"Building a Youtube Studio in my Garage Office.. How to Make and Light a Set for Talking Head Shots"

So, earlier this year I transformed my garage into my office. This week I've taken that a step further, maybe got a little greedy, and transformed my garage office into a YouTube talking head studio. In this video I'm going to show you exactly how I did that, step by step, all the way from building this wall behind me to cover up the garage door, to rolling in all the props and setting up all these lights so that it looks just right for me. My name is Nicholas Johnson and this is the Space Warehouse.
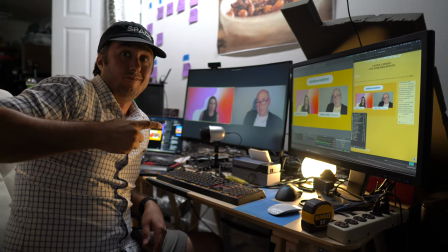This idea came about after I started working this gig making little internet TV show panel discussions for this trade show company that had to go virtual due to the pandemic. I had made my garage office really comfortable for me and really nice to work in but my backdrop was still a garage door and a cinder block wall. Then I wanted something that looked a little more professional. Construction for this project was pretty short. I wanted to build a freestanding seamless wall which meant I had to learn how to do drywall.
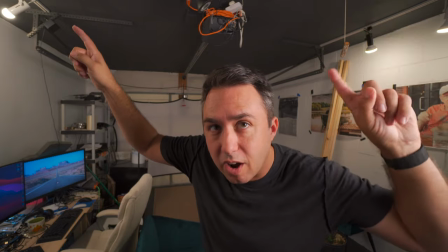I got a bunch of 2x2s. I measured out the height of the garage door opener railing things which was a little more than seven feet.
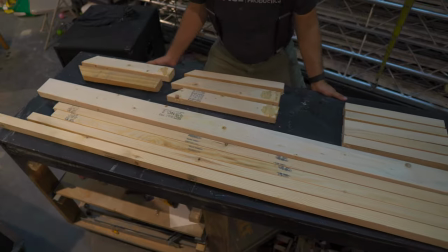I cut those all to the same height and built myself a little frame for a wall.
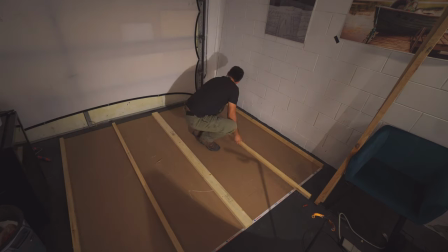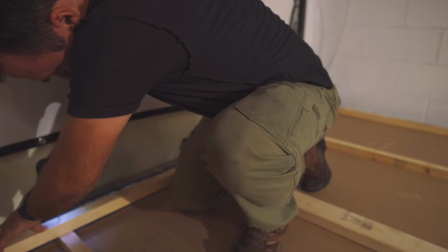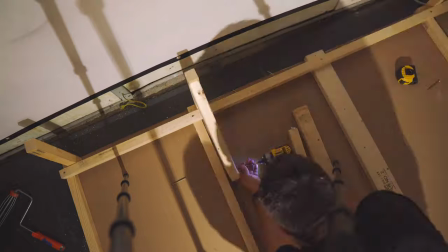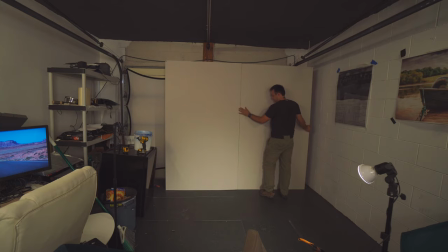So after watching a dozen or so YouTube videos on the subject, I got to taping and mudding my one seam of drywall.
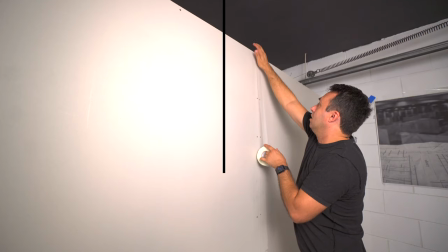Turns out, who knew,
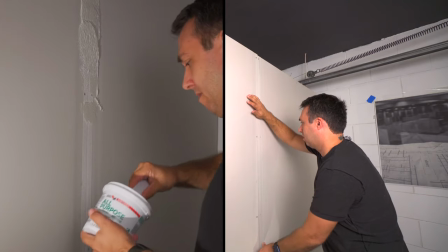there's like a five inch indented well as two pieces come together that you tape and fill up with joint compound and the whole thing just magically disappears.
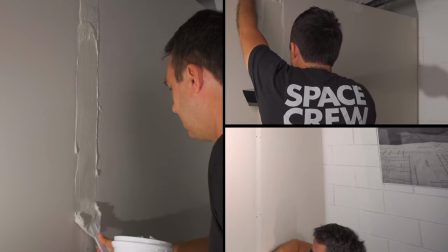It's pretty easy, actually.
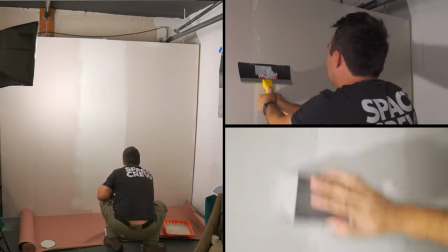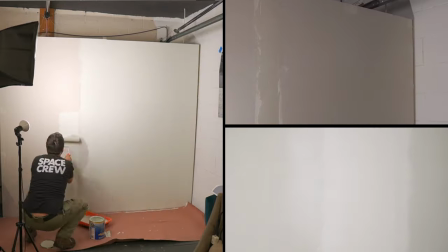So with that done, I had my wall, I had my garage door covered up, I had my space to sit in, but sitting in front of a blank white wall might be the worst choice you could do for an interview shot. It's just really boring. It needed some dressing up. I tried out a few combinations of pictures, I actually have this large format plotter printer thing at the warehouse for making floor plans,
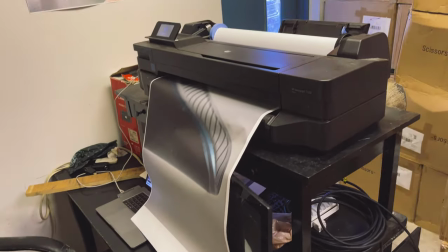and I fired out a few huge pictures, a close up of some scissors I sell,
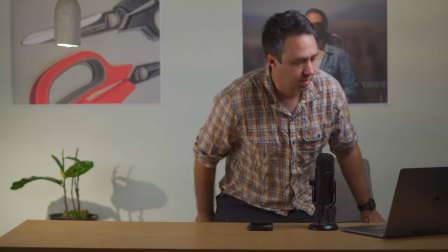I'm an Amazon FBA seller, I'm a brand new Amazon FBA seller, I actually just got them listed,
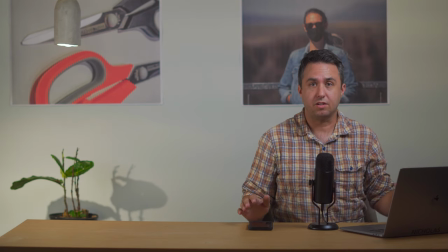very exciting, I'll make a video about that soon and a picture of my wife on our recent trip out west But everything just kind of looked like paper prints taped to a wall Which is what they were then it occurred to me that printer prints off a roll So I can pretty much just set up a photo That's infinitely long as long as it's two feet tall my camera has a really high resolution 47 megapixel sensor So I took a few macro shots of things that are relevant to
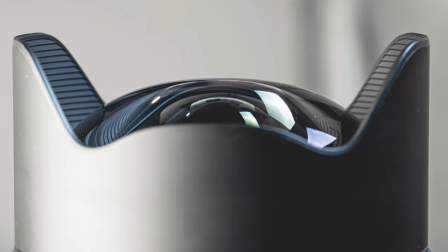what I'm gonna be talking about in this channel and I landed on this really cool close-up of my 14-24 fisheye lens.
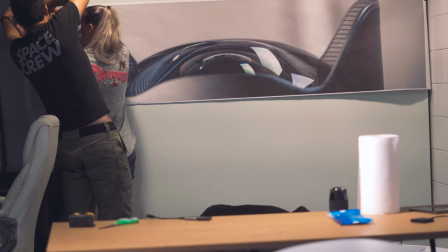I got Sarah to help me mount it up, and I think it does a great job of adding interest to the wall and some context to the backdrop behind me. To me, it seems like the space that you're in should tell a little bit of a story about, you know, what you're going to be talking about or just kind of who you are in general.
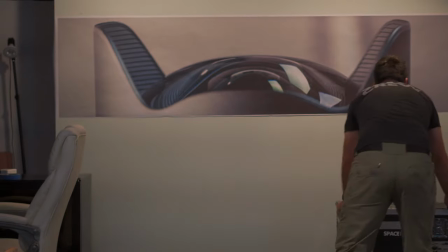Then, it was just a matter of dragging in some props. I went and got a flight case from the warehouse to keep that theme going. I got a few lenses and my Nikon D500 back there. Then I hung up this concrete pendant lamp that I made just a couple of videos ago.
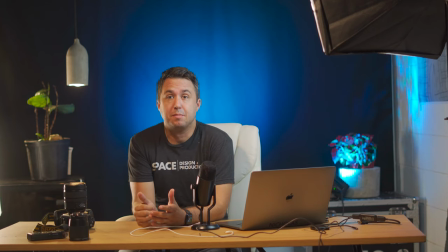I did explore a second backdrop option. I went on Amazon and ordered this big piece of black fabric and some clamps. So I can hang that thing up if I ever want like a darker moodier shot. Lighting. Super quick lighting tutorial. To make this lighting setup you see here what I'm using is
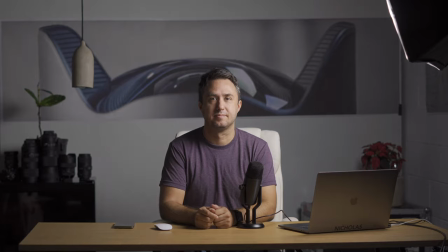starting with the key light up and to the left of my face that does the main job of lighting me up and like my table surface.
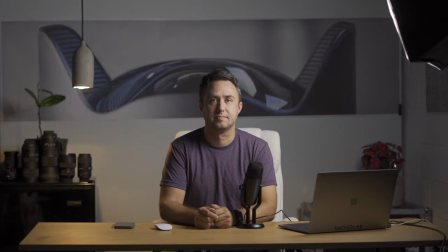I have my practical which is my concrete pendant lamp that I made. Its job is not necessarily to light anything up but to be a little piece of interest in the background.
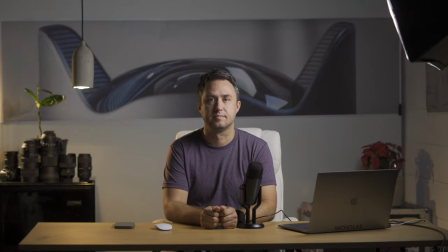My backlight which kind of just adds depth to everything it'll kind of make it look a little more 3D I guess. It'll shine on the side of my arm it'll just kind of pull me apart from the background a little bit.
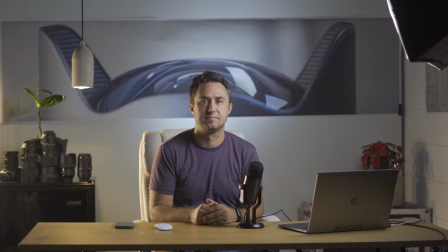Then I put a couple little spotlights on the floor shining up at the wall to kind of give a little halo effect around me.